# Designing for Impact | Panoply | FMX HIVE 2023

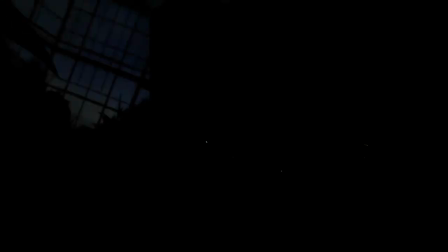1395s
So yeah, so once we've done that we have our little overview here,
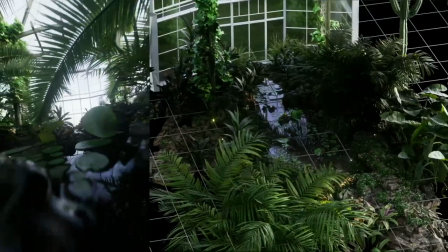1400s
we added some vellum kind of leaves kind of interact with it, we added some particles, we added a few other steps,
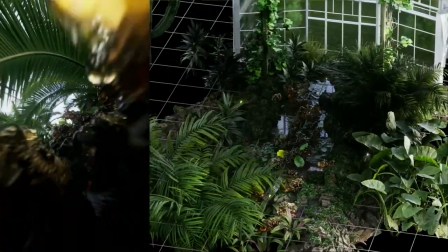1407s
but I want to keep this as an overview because I don't want to dive too deep into it, and the main thing is
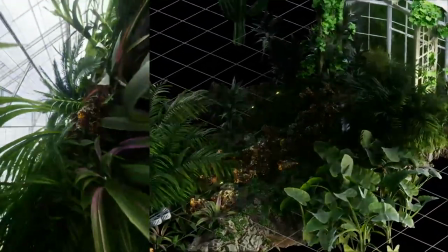1413s
utilizing PDG as a way of scaling a setup and building something simple in a small control
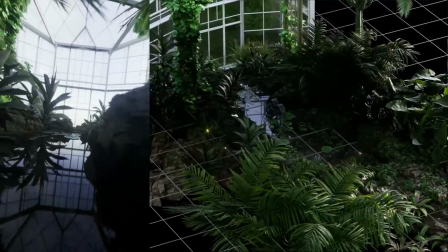1418s
manner and then scaling it. or processing loads of geo on other machines while
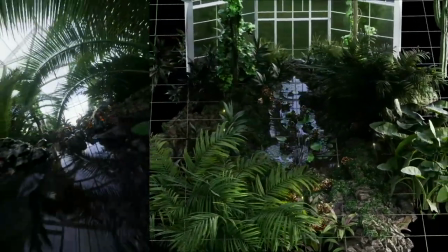1423s
we keep working, which is great. So if Andreas here isn't using his machine enough, I can use it while I'm working.
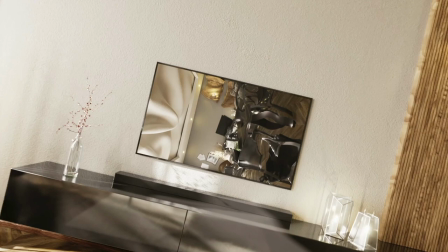1431s
It's great. The next scene is this one, which is the living room scene.
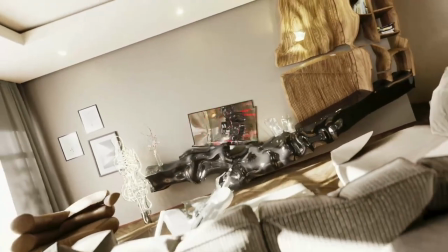1438s
Do you want to have something to say about this? Yeah, absolutely. I quite like this one out of a multitude of reasons,
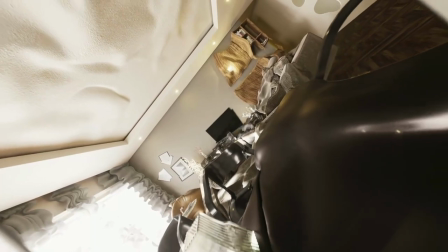1445s
but what I found particularly interesting about it was the concept of having these sort of start to swim a bit.
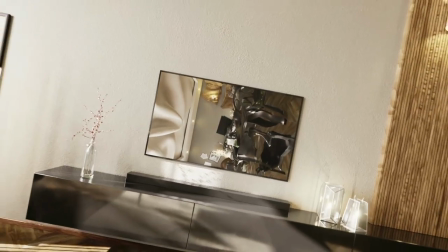1452s
I don't know if any of you have ever come home from a stressful day or you had maybe a bit too much to
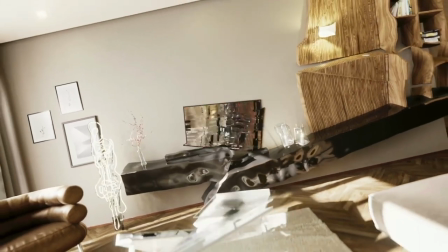1457s
drink and you lay there and you look at the ceiling or you look at some objects and they start like drifting a bit.
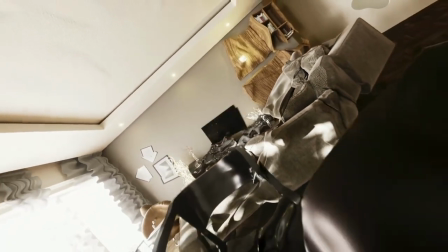1463s
I've been there. And that's kind of the concept behind this. And these snaps kind of are these breaks in reality,
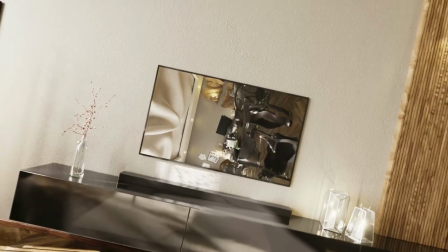1472s
which is kind of why I went into or like we went into this. it's also nice that it's
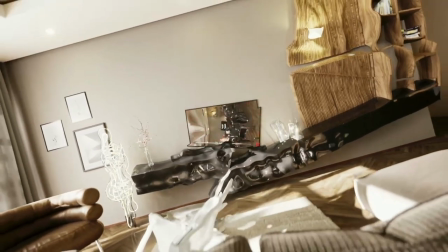1478s
you know we have very regular lines in our artificial environment like you know if you think about
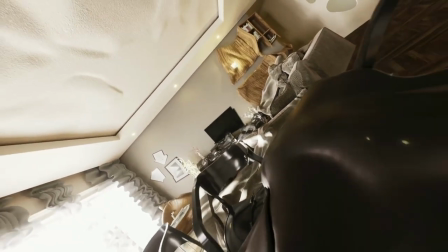1485s
architecture or whatever here everything is like really straight and it's like a complete contrast to that we have that with the snap almost like you're breaking
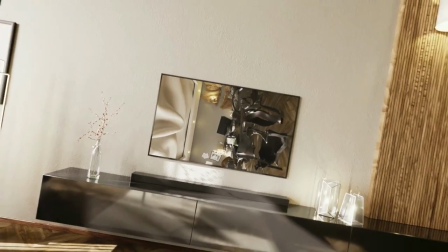1492s
something and it happens as you see as soon as the camera goes over the 90 degree turn that's when stuff goes crazy yeah
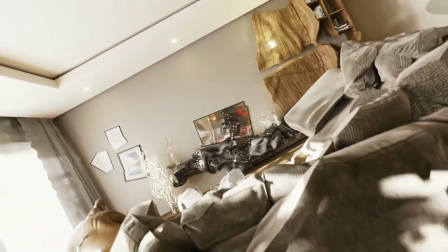1499s
and yeah also here running this on these multitudes of objects at the same time was really really beneficial to iterating fast.
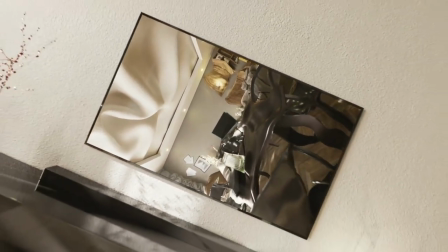1509s
And again, PDG is a useful thing here, right? You can design it on one element and apply it to others.
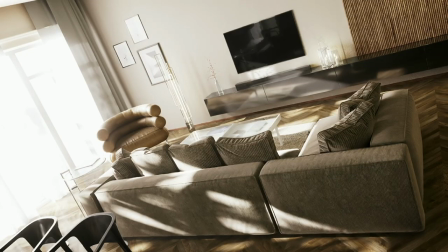1517s
There's a few stills of it from the scene before the madness and then after.
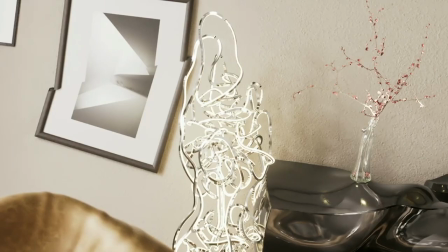1522s
And we have some really nice details here as well with the lamp becoming this spaghetti shit. We have a mirror that's barely visible. Yeah, sadly. Yeah. So it's like swimming out in the sky. or over the wall, so it's pretty fun.
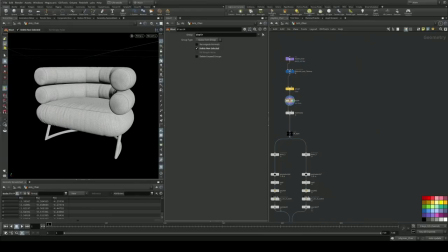1539s
So I have a little preview here. I should be playing. Oh yeah, that's better. Yes, so what we're doing here is we're, we have like a model and we're taking out everything but the chair.
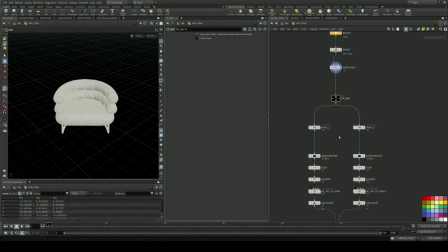1554s
There is quite a useful node which the match sizes where you can get a transform for that object. Then sort of later you can put it back where you found it with that transform that lives on the detail level.
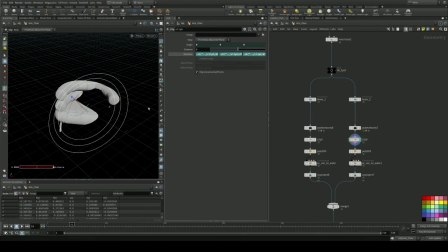1568s
So here we're just animating the chairs, it's like they're snapping in two different directions and we have two clips that are basically mirrored.
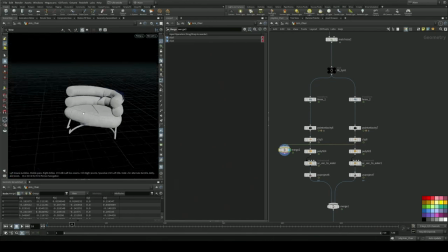1578s
And so once they get merged back together, you can see that they're the whole object again, basically.
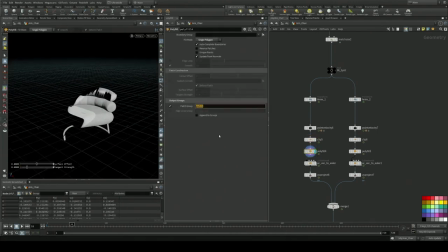1587s
Then we're filling them and the thing with the clip is you get a direction and not a rotation. and when you want to UV this patch that you get back from the polyfill, you kind of need to translate the direction into an oiler rotation, which is what we're doing here.